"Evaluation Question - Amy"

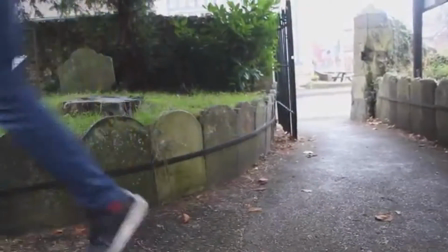0:00 The target audience for our opening sequence is young people aged 16 to 21,
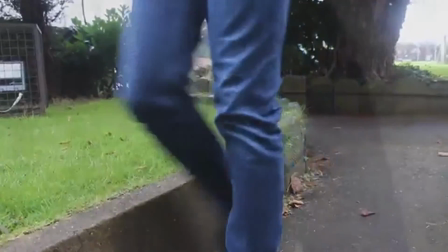0:05 this primarily due to the age of the characters in our opening sequence.
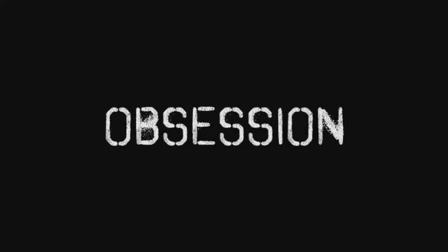0:10 The title of our film is Obsession, this giving an insight to the audience of what the film could be about. It is displayed on screen in a white text on a black background, this drawing attention to the title as it is the main focus on screen.
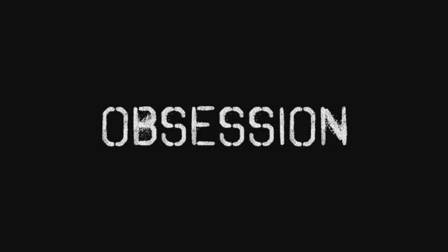0:23 The writing on the screen almost stretches and making the showing of the title longer, which adds emphasis to the words. The title is also written in spray paint-like text, adding to the theme of the film, leaving the audience to be intrigued.
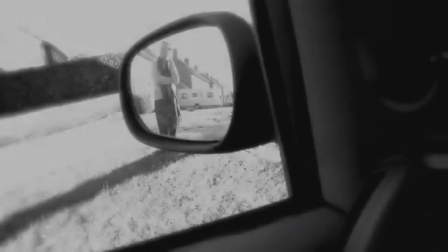0:38 The sound in our film gradually increases intensity until the title sequence and stays quite tense for a long period after. This is very typical of a thriller genre. This attracting the audience as it attracts their attention due to the fast-paced and building music.
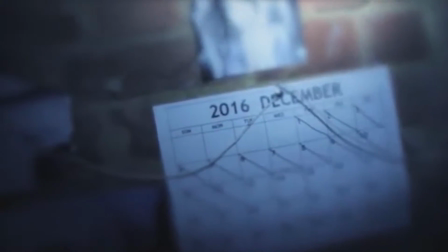0:54 This also leaving them wondering and questioning what the film could be like.
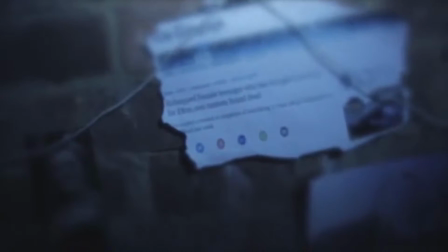0:59 The main character of the young man fits the conventions of an abductor in a psychological thriller.
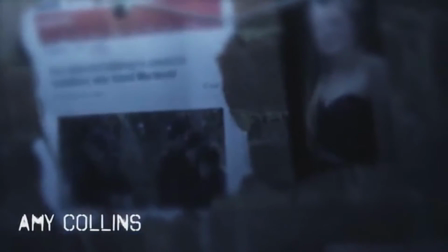1:05 This is due to his clothing as well as his obsessive personality, which can be seen throughout the opening sequence.
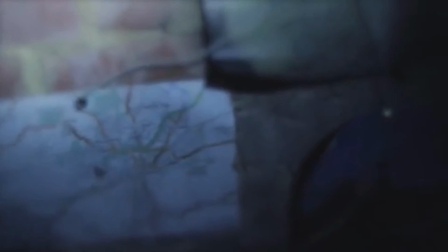1:12 The character being a similar age to the target audience makes him seem more relatable, addressing the audience.
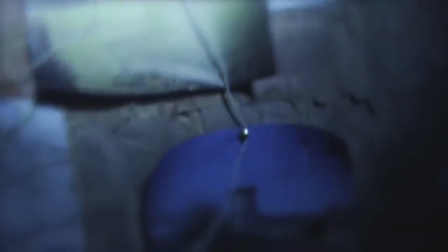1:19 The theme of our opening sequence is a psychological thriller. This is due to it being based on a psychologically disturbed male abducting a woman.
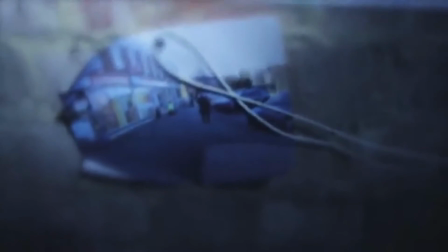1:28 This being a theme which is increasingly being found in new releases in the cinema due to the popularity they have been amongst audiences,
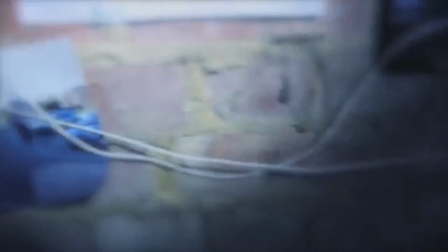1:36 this suggesting that our audience will be more attracted to the film due to its theme.
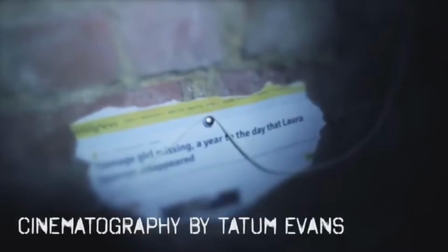1:41 The cinematography used in our film was very similar to others of the similar nature,
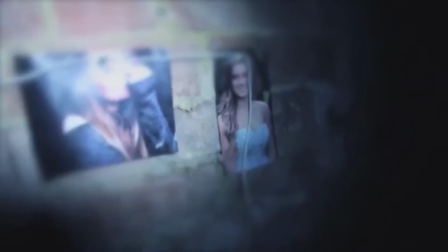1:46 this due to using things such as panning, close-ups and high-angled shots,
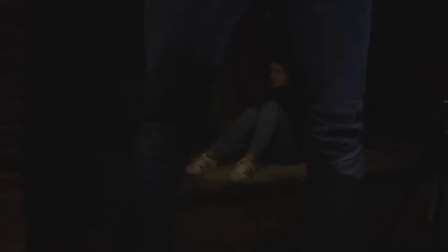1:50 as well as using many shots such as a long shot but putting a twist in it such as shooting it through someone's legs to show their power.
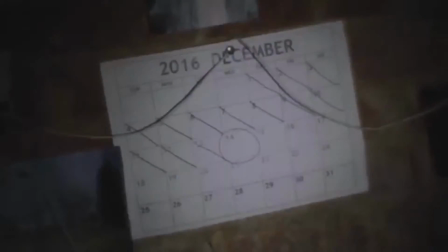1:59 Many of the editing techniques we used included colour correction, slowing down footage and other visual editing such as blurring the screen.
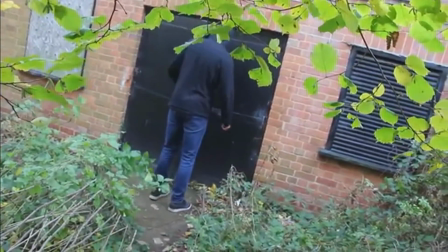2:08 The costume worn by the abductor was very basic, wearing a black hoodie and blue jeans,
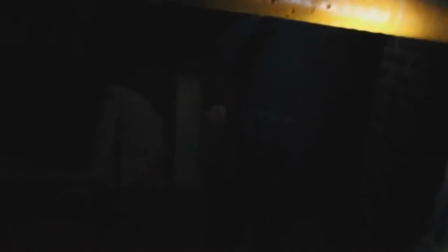2:13 this enabling him to blend in well with others, this being something which is a normal male his age would wear,
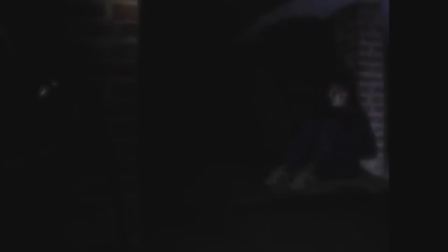2:20 making him not seem suspicious to others. During the opening sequence he also uses a laptop, this showing his obsessive nature by seeing what is on the screen, but also represents him as an average teenager, similar to many others, presenting him as relatable to the audience.
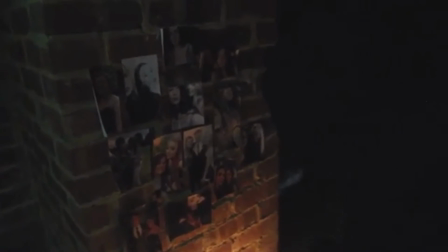2:38 The setting of the opening sequence was in a basement, this being an expected setting of a psychological thriller,
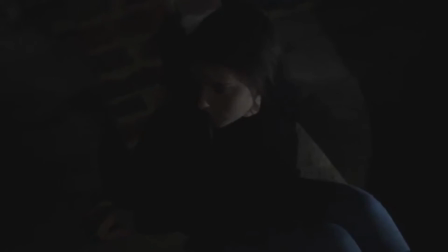2:45 but it is not somewhere the audience would spend time regularly, but would be familiar with the setting.
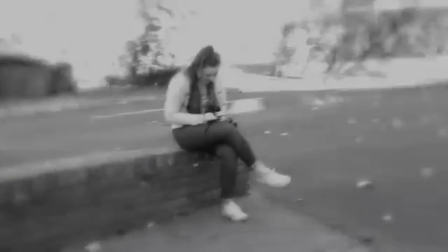2:52 Overall, we were successful in attracting our target audience, as these were the people who were more interested in the film.
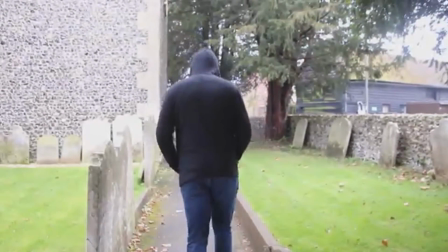2:59 They thought the locations, characters and props were suited to the theme.